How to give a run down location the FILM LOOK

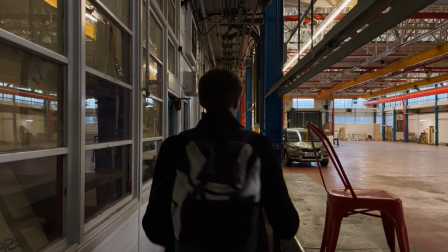(4:05)
And if you've got a character walking right past down here, these signs on the right and on my left create a really nice sense of depth,
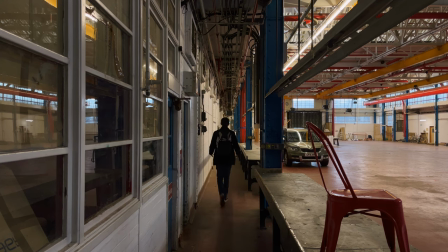(4:12)
and you can see that the distance they're traveling is emphasized by the leading lines. So it's a really great way to give yourself something that's more of a film look in a rundown place, and it gets the audience's mind on the story rather than how rundown everything is,
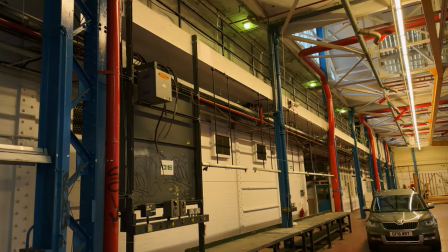(4:24)
unless of course it is part of the story. Now if you look at these sort of walkways that are above the ground level here with the railings there, you can make them look a lot higher than they actually are.
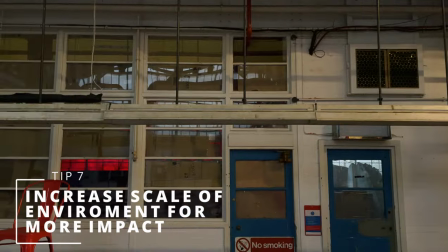(4:33)
These are only about one floor high, but if you get closer to them by taking a couple of steps in and then looking up,
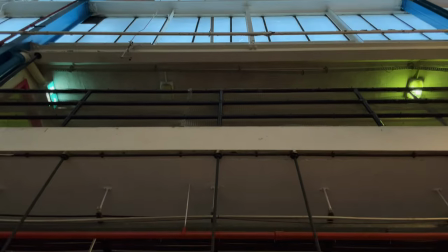(4:40)
you can actually emphasize how high they are and make them look higher than they probably are as well.
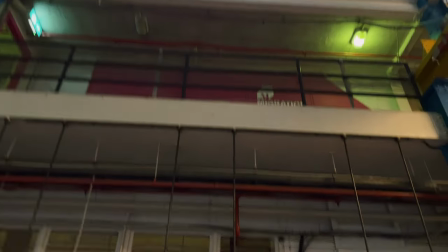(4:44)
So instead of having a shot from back here, where it looks quite high up, the closer you actually get to that subject and look up, the higher it looks.
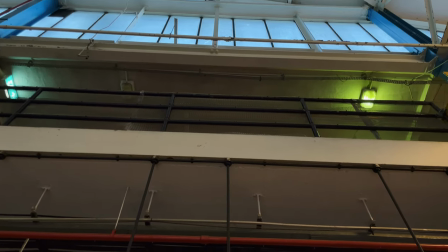(4:52)
You have to angle your phone higher which makes the audience look higher. So think about these things as well to accentuate the height of subjects in a rough location.
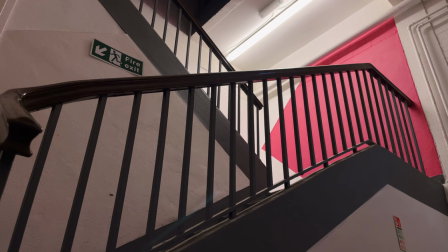(4:59)
Now again, looking at simple shots, this stairwell could look really good as it is, but you can also add movement to these shots.
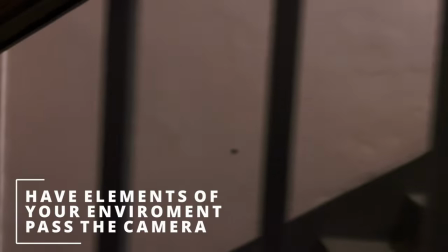(5:05)
So if someone's walking up these stairs, for example, you could have the stairs passing by the camera.
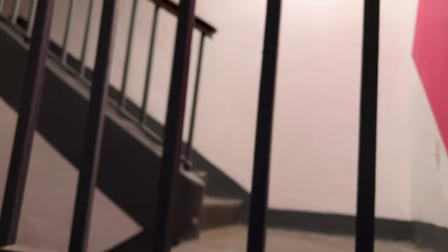(5:10)
As you're moving the camera, you have a tracking shot, so the beams of this staircase actually run past the camera lens.
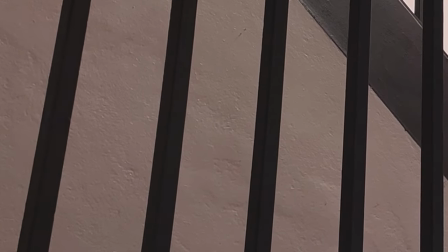(5:14)
That way you're creating A, a sense of depth, and B, more intrigue.
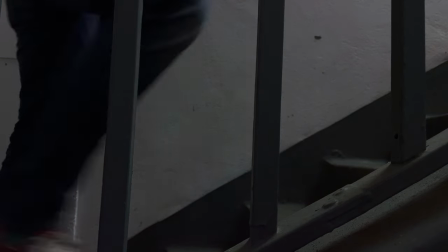(5:17)
And also, if you've got someone walking there, you can make sure you've got extra shallow depth of field by having them quite close to the rails as well.
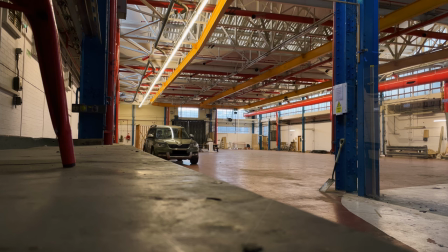(5:23)
Now looking at this shot, it looks quite nice. We've got the nice yellow beams, which create almost like a leading line effect. The angles are pretty nice on here, and it looks aesthetically very pleasing. But there is a way to make it look much better and to add a shallow depth of field.
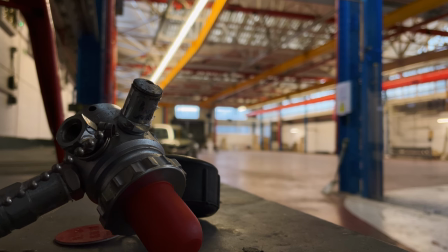(5:34)
So if you get an object like this, put that into the corner of the frame, change that focus so it's all on that shallow depth of field object, and that creates the blurred effect in the background,
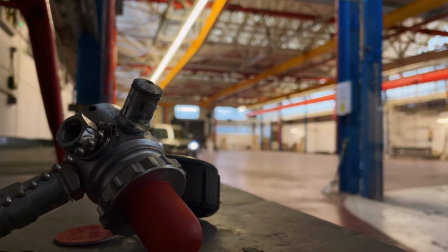(5:43)
so it creates more of an interesting look. With this bit here, you can see that actually it's nice and clear, and the background, whatever's happening, feels more mysterious, it feels more intriguing to the audience.
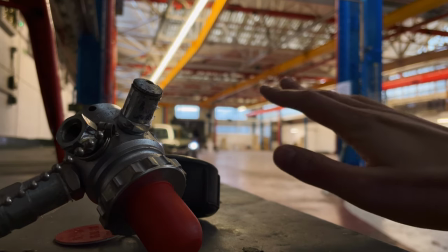(5:52)
So we're creating all of this mystery, and we're keeping the interest on the shallow depth of field.
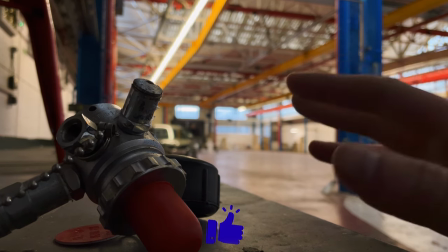(5:57)
Now, if you've got a rundown location, shots like this can really up the ante and make you feel like you've got something
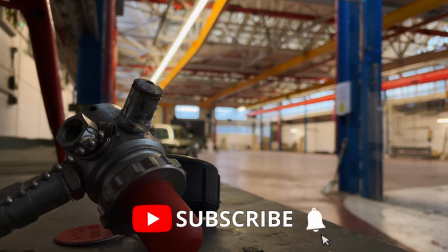(6:02)
much more high budget and giving it much more of a film look. If there's one thing more I like than a frame within a frame,
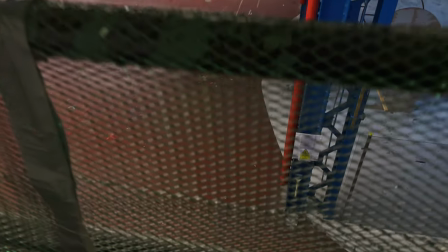(6:07)
then it's a frame within a frame within a frame within a frame within a frame within a frame. Now, with this fence here,
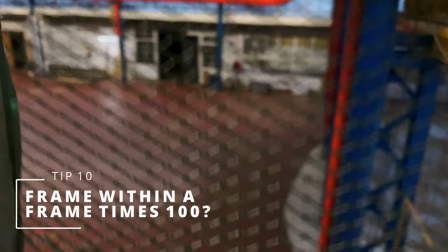(6:11)
we can create a shallow depth of field, or we can set the focus at the distance,
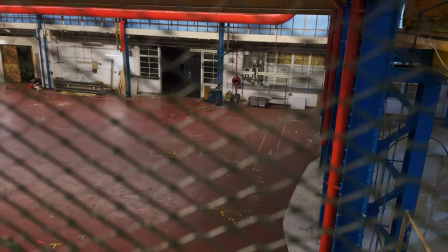(6:17)
come back, and have that blurred out, and then the background actually in focus.
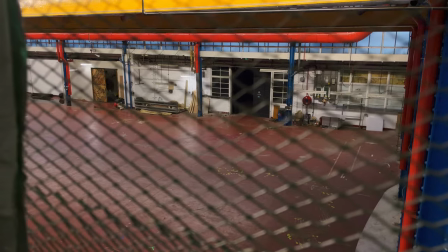(6:21)
So you can create some nice moments, maybe someone walks out of these doors, that kind of thing, and looks a bit more suspicious.
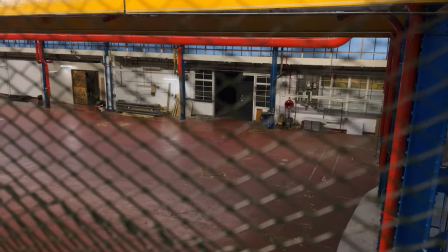(6:27)
Maybe you've got that kind of edgy look, a bit more movement, so someone's looking in at the person. You can create a lot of things just with your environment, even if it is a rundown environment.
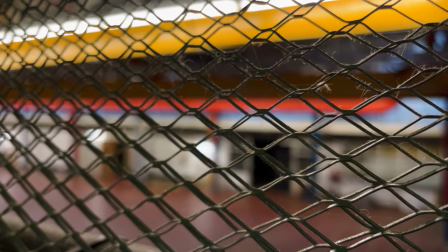(6:34)
So think about how you use the subject and your environment around you to create really cool shots like that.
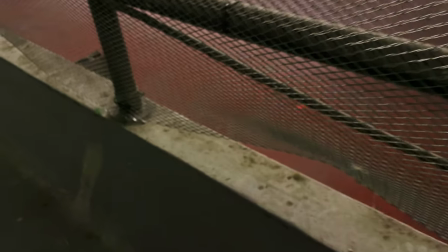(6:38)
Or maybe you've got gaps in the fencing and in your environment as well that you can look through to create more of a mysterious look.
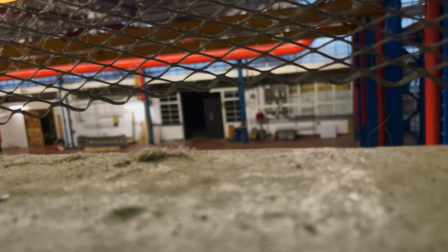(6:44)
So get that lens in between the fence and the concrete pillar here at the bottom. Change that focus if you want.
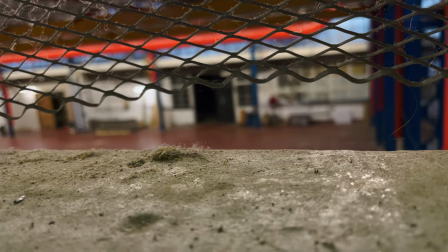(6:49)
Use the wheel if that's tricky. And then bring that focus to you if you're away from you,
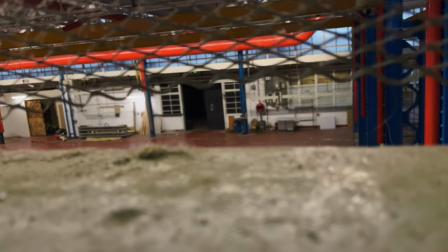(6:54)
so it's a deep depth of field to where that doorway is in the background. Or you can bring the nice shallow depth of field here so you can see the horrible,
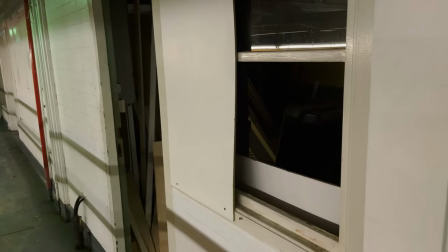(7:00)
horrible dust. Now, when I see a open window and doorway next to each other like this, that only means one thing: an interesting and unique shot time.
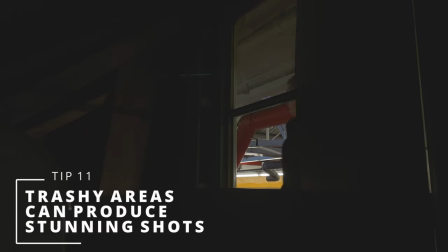(7:08)
Now you can even have a shot like this looking out the window from the darkness. Maybe someone's walking past. Maybe someone stops, looks in for some reason.
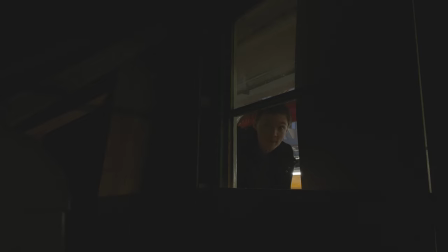(7:17)
Create whatever you want with your environment, and that's the main thing about low budget filmmaking in rundown environments. You can still make them look really film-like by creating in the most imaginative ways possible. Leakage, puddles, water, that kind of stuff creates amazing reflections on an image,
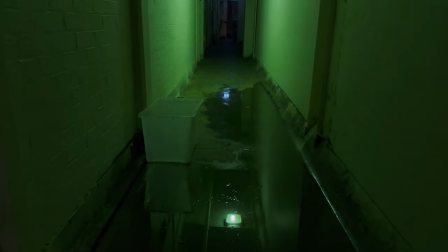(7:31)
and it can create a really great look for your film and a moment for your film, whether it's revealing someone, an action,
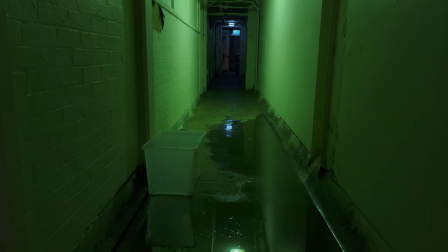(7:36)
someone walking by, all these kind of things.
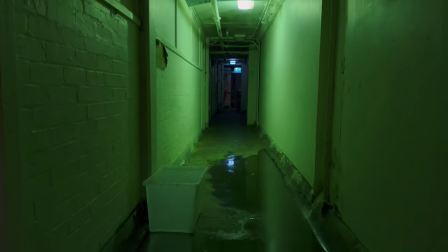(7:38)
You can even pan from someone walking along this corridor and then tilt down towards the puddles, revealing something that's in the water that's key to your story.
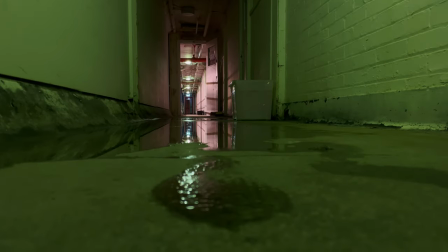(7:46)
Really, really fun thing to play with is reflections, and in puddles as well, you can create something really nice and create a nice film look.
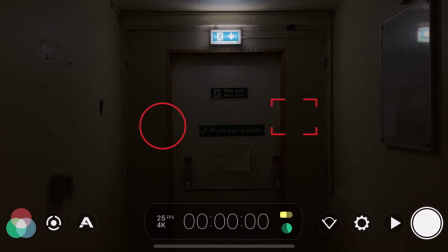(7:52)
My next tip is actually to shoot in 4K.
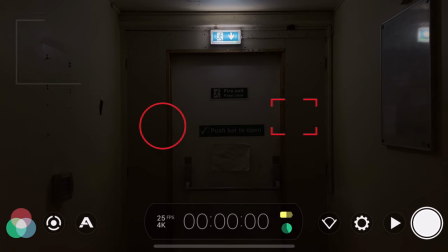(7:54)
So no matter what location you are in, especially if it is a run-down, low-budget location, if you're filming in 4K, which you can see at the bottom of my screen here, you'll be able to crop into different areas and different things in post-production to give you more of a film look. So for
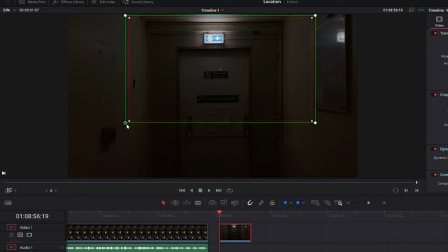(8:07)
example, in this shot, I could take this shot as it is in 4K, and in post-production to create a dynamic zoom so that I can go straight in,
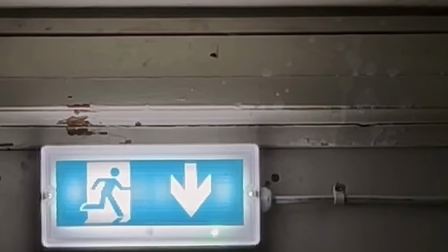(8:15)
zoom in towards that fire exit to create a bit of drama, a bit more panic. So think about how you're filming and what resolution you're filming as well, especially if you're making a professional looking film.
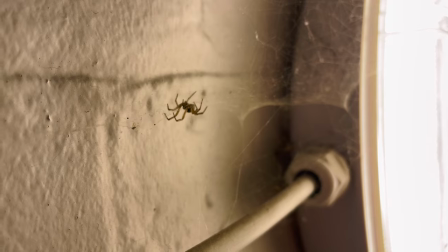(8:24)
You create something really nice just by filming in 4K. Also, if you're in a rundown situation, you can also film whatever's moving around.
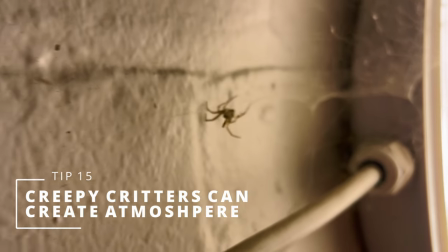(8:31)
This is kind of gross, but you can create some shots of something like this.
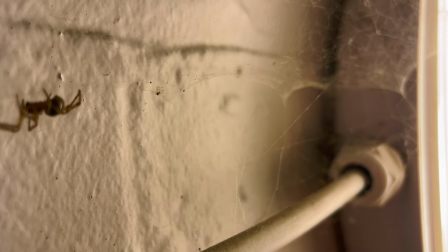(8:37)
And with this spider web there as well, you can just see it crawling slightly out of view there. It looks really creepy.
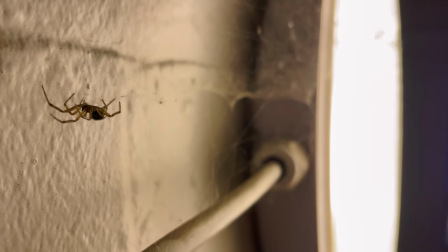(8:42)
You could do a little focus pull as well, so you could have maybe the web
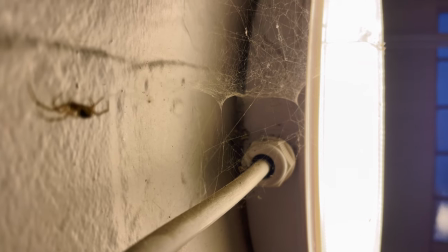(8:47)
in focus there, and then slowly bring the attention to the spider as well.
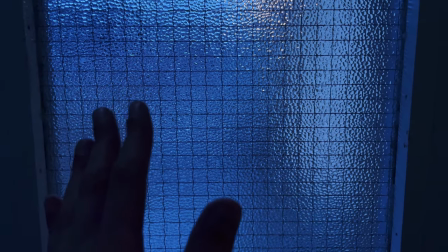(8:51)
Now, frosted glass is a fantastic tool to use in low budget filmmaking and to give a rundown location a real film look.
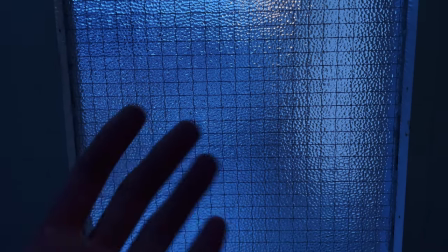(8:58)
You could have something running to that glass. Maybe it's some kind of horror film where someone's running up to it, smashing into the glass to get through the door.
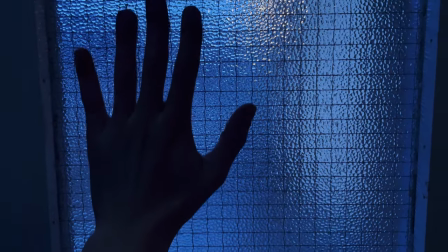(9:04)
Perhaps you've got a hand right on that door, sliding down like in a sort of horror effect.
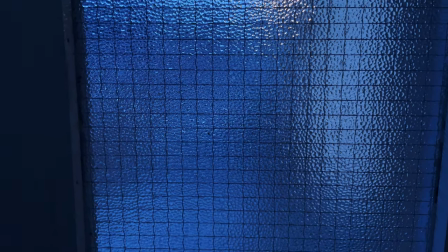(9:09)
Maybe it is just a drama and someone's walking up to the store. You just don't need to know who that person is yet to create an effect.
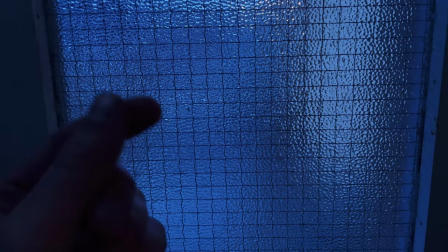(9:15)
So frosted glass, if you see this in the location as well, make the most of these tools because they can really make something exciting in your film and give you a real film look.
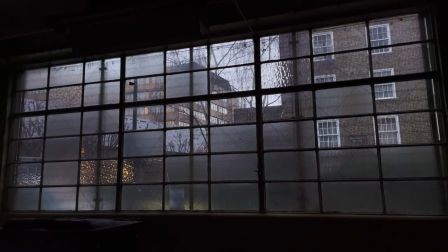(9:26)
As the light starts to die down on your location, one way you can use windows and the light that's available to you is to create silhouettes.
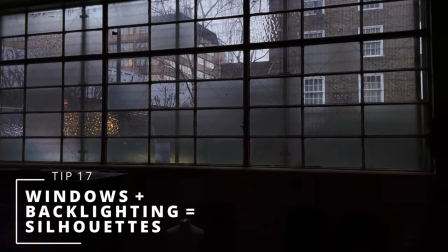(9:33)
This is a really unique way to create something very, very interesting for a low budget film.
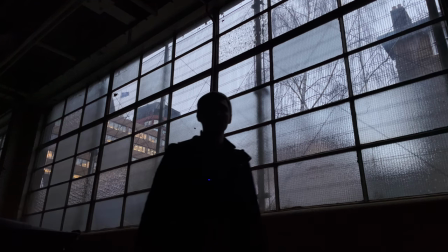(9:37)
And again, it makes the audience forget that they're watching something that's low budget. When you do a look up to your character in a silhouette, it creates something very,
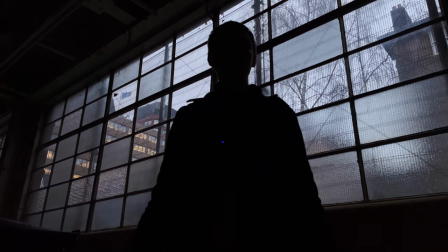(9:44)
very mysterious and very powerful that you wouldn't be able to create just with regular lighting. a really interesting technique.
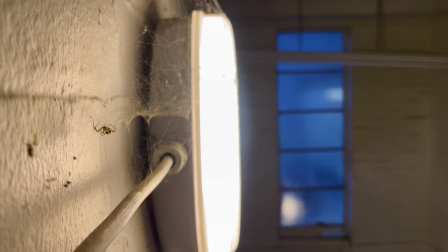(9:50)
If you guys have your own low budget tips to turn something into a more of a film look location, then do let me know in the comments down below. I'd be really interested to see what techniques you guys use.
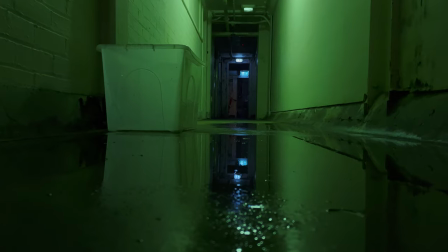(9:58)
I'm sure everyone else would be interested to learn from each other as well. If you enjoyed this video, hit the subscribe button, hit the like button.
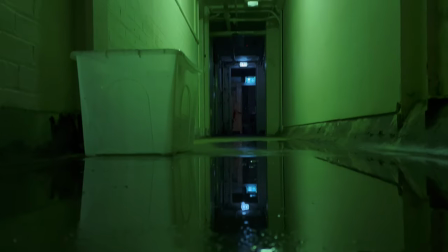(10:04)
I'll see you in the next one. Bye bye.